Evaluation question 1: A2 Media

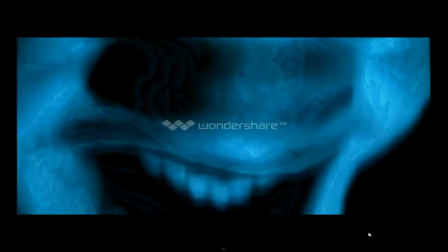As the video was quite obscure and quite horror movie style, they used these images to anchor, Roland Barthes, the image to the lyrics.
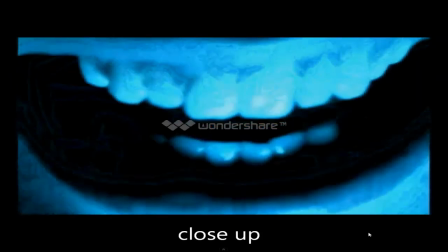This can create a symbolic meaning to represent their view. Micro-elements are important in this aspect as they can manipulate the way the audience feels to the lyrics.
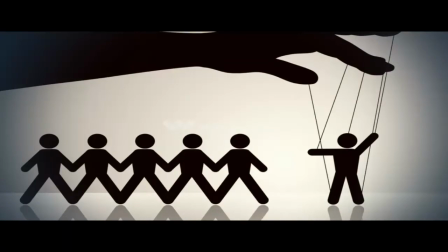Carlson, 1999, states that by manipulating micro-elements, the music director creates a couple of ideas which are repeated and varied.
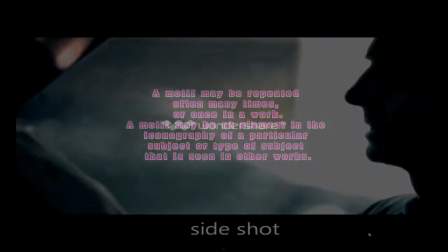These are called visual motifs and vary depending on the genre of the music. He said that editing is crucial in putting the visual motifs together.
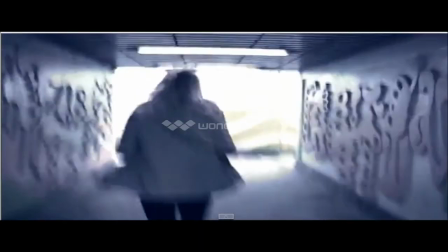In Come to Daddy video, there was editing used to create the image of the villain.
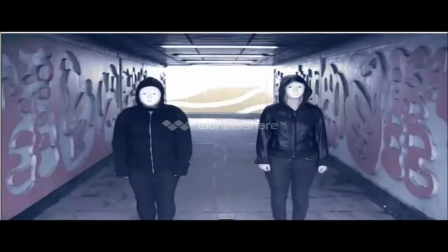In our video, we wanted it to be simpler and so used masks to create the feeling element, but also to fit in with the horror style of the Come to Daddy video.
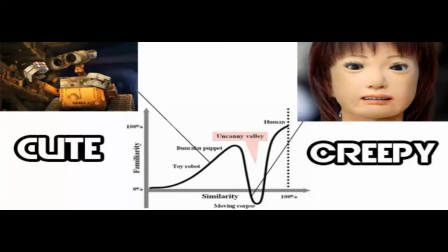We decided to use masks after researching the uncanny valley theory, which is the idea that humans are scared of things that look human but are not.
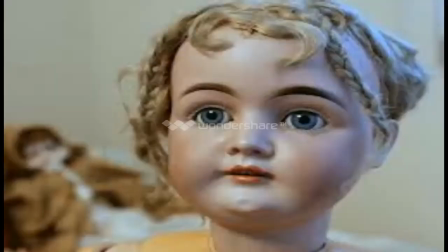For example, clowns, robots, dolls and masks.
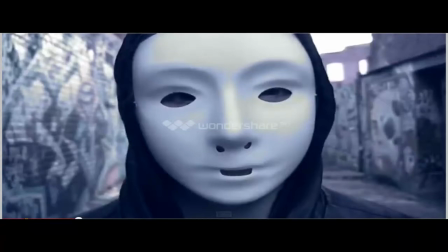We used a plain white mask as this fit in with the theme, but also contrasted against the black costume that the villains wore.
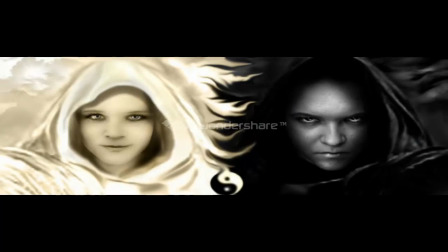We decided to dress them up in all black to connote their evil and also to contrast against the light clothes that the damsel wore.
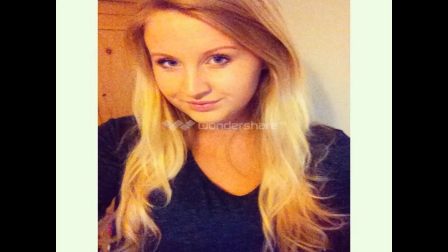We dressed her in light clothes to connote her vulnerability and innocence. We also chose a model that had light hair.
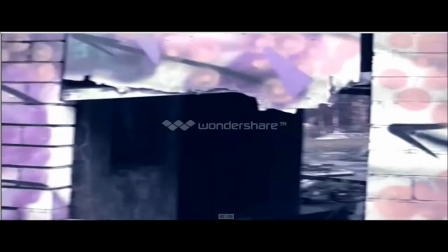We kept the costume minimal as we're going to be adding in effects and wanted to keep in with the convention of the glitch hop genre being simple at the base,
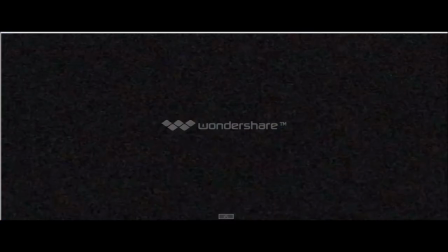but then they're adding a lot of post-production work.
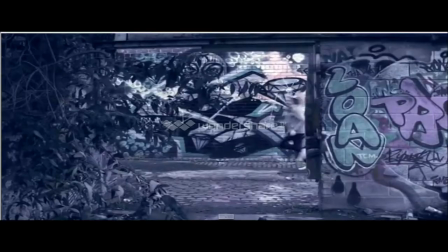The location we used fit in with the convention of our genre as it had an urban lower class theme similar to the Come to Daddy video.
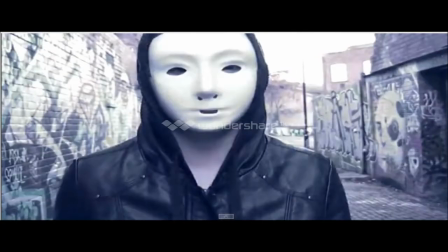It was also located with lots of graffiti which fits in with the artist being urban and representing this.
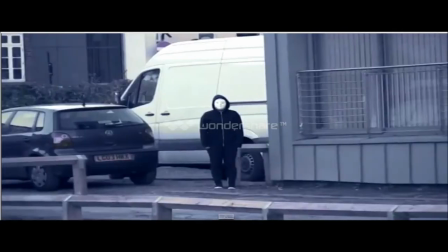Our genre was glitch hop, and going along with the idea of the Come to Daddy video,
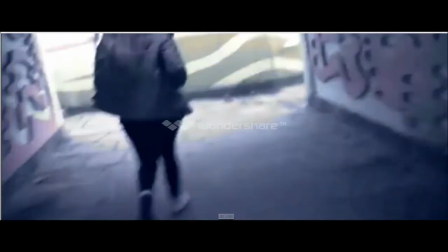we needed to use a lot of editing to follow the conventions of the genre of our music video.
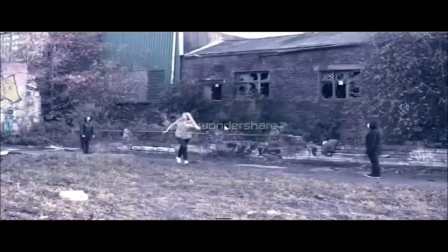Like other music videos, we used a lot of cuts to create to match the beat and rhythm of the video, which kept the narrative in time.
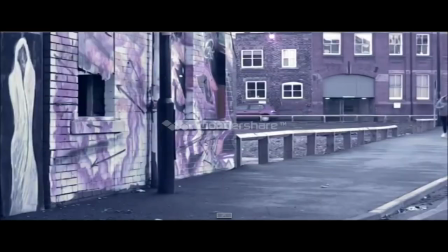We also used the idea of the genre of glitch in our video and narrative by using editing such as distort and noise on Adobe Premiere.
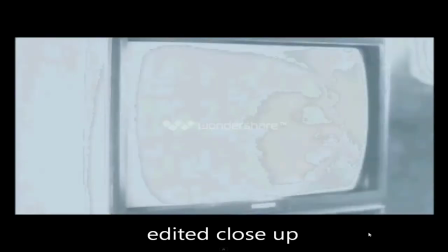Like the Come to Daddy video, we added editing in our video to create the representation of distortion.
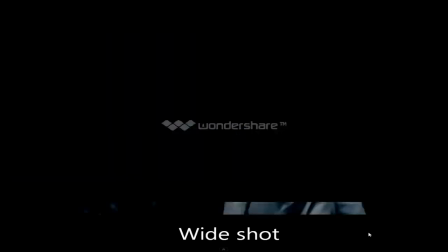We passed this idea from the video as we wanted to create the idea of this world being distorted and dangerous.
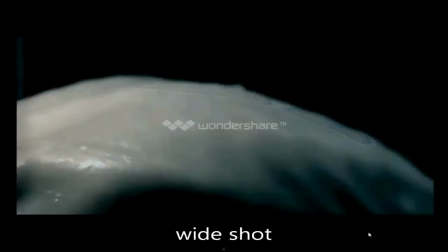The blue tint created a creepy effect and made it appear darker.
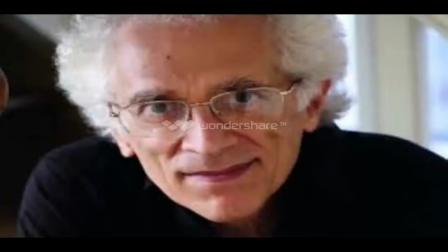We also used the narrative structure of Todorov in our videos, which states that there is 5 stages in a narrative.
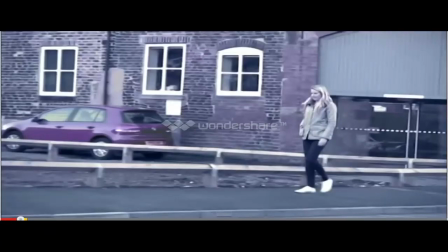Step 1, an equilibrium. This was when our innocent character is walking home alone.
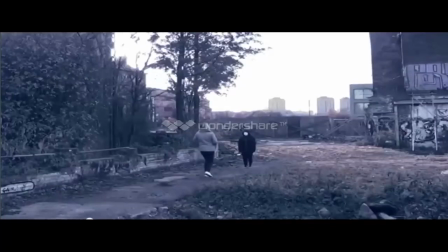Step 2, a disruption. This is where the innocent character realises that she is being followed.
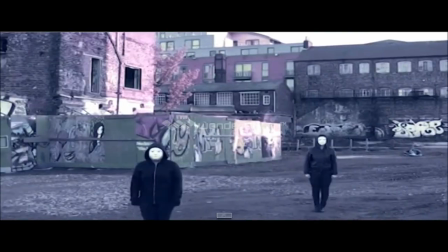Step 3, a realisation. This is where the innocent character starts to run away and tries to get away from the evil characters, but to no avail.
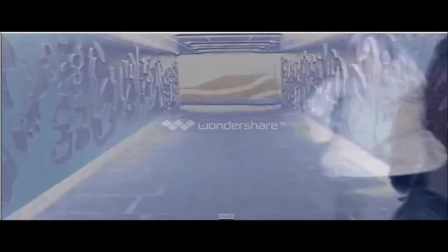Step 4, restored order. This is where the character is caught and turns into one of the villains.
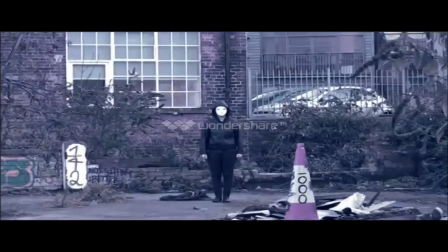It is restored as she is no longer being chased and the villains are happy. Step 5, new equilibrium. The cycle starts again and they find a new victim. This is how our media product used, developed or challenges the forms and conventions of a real media product.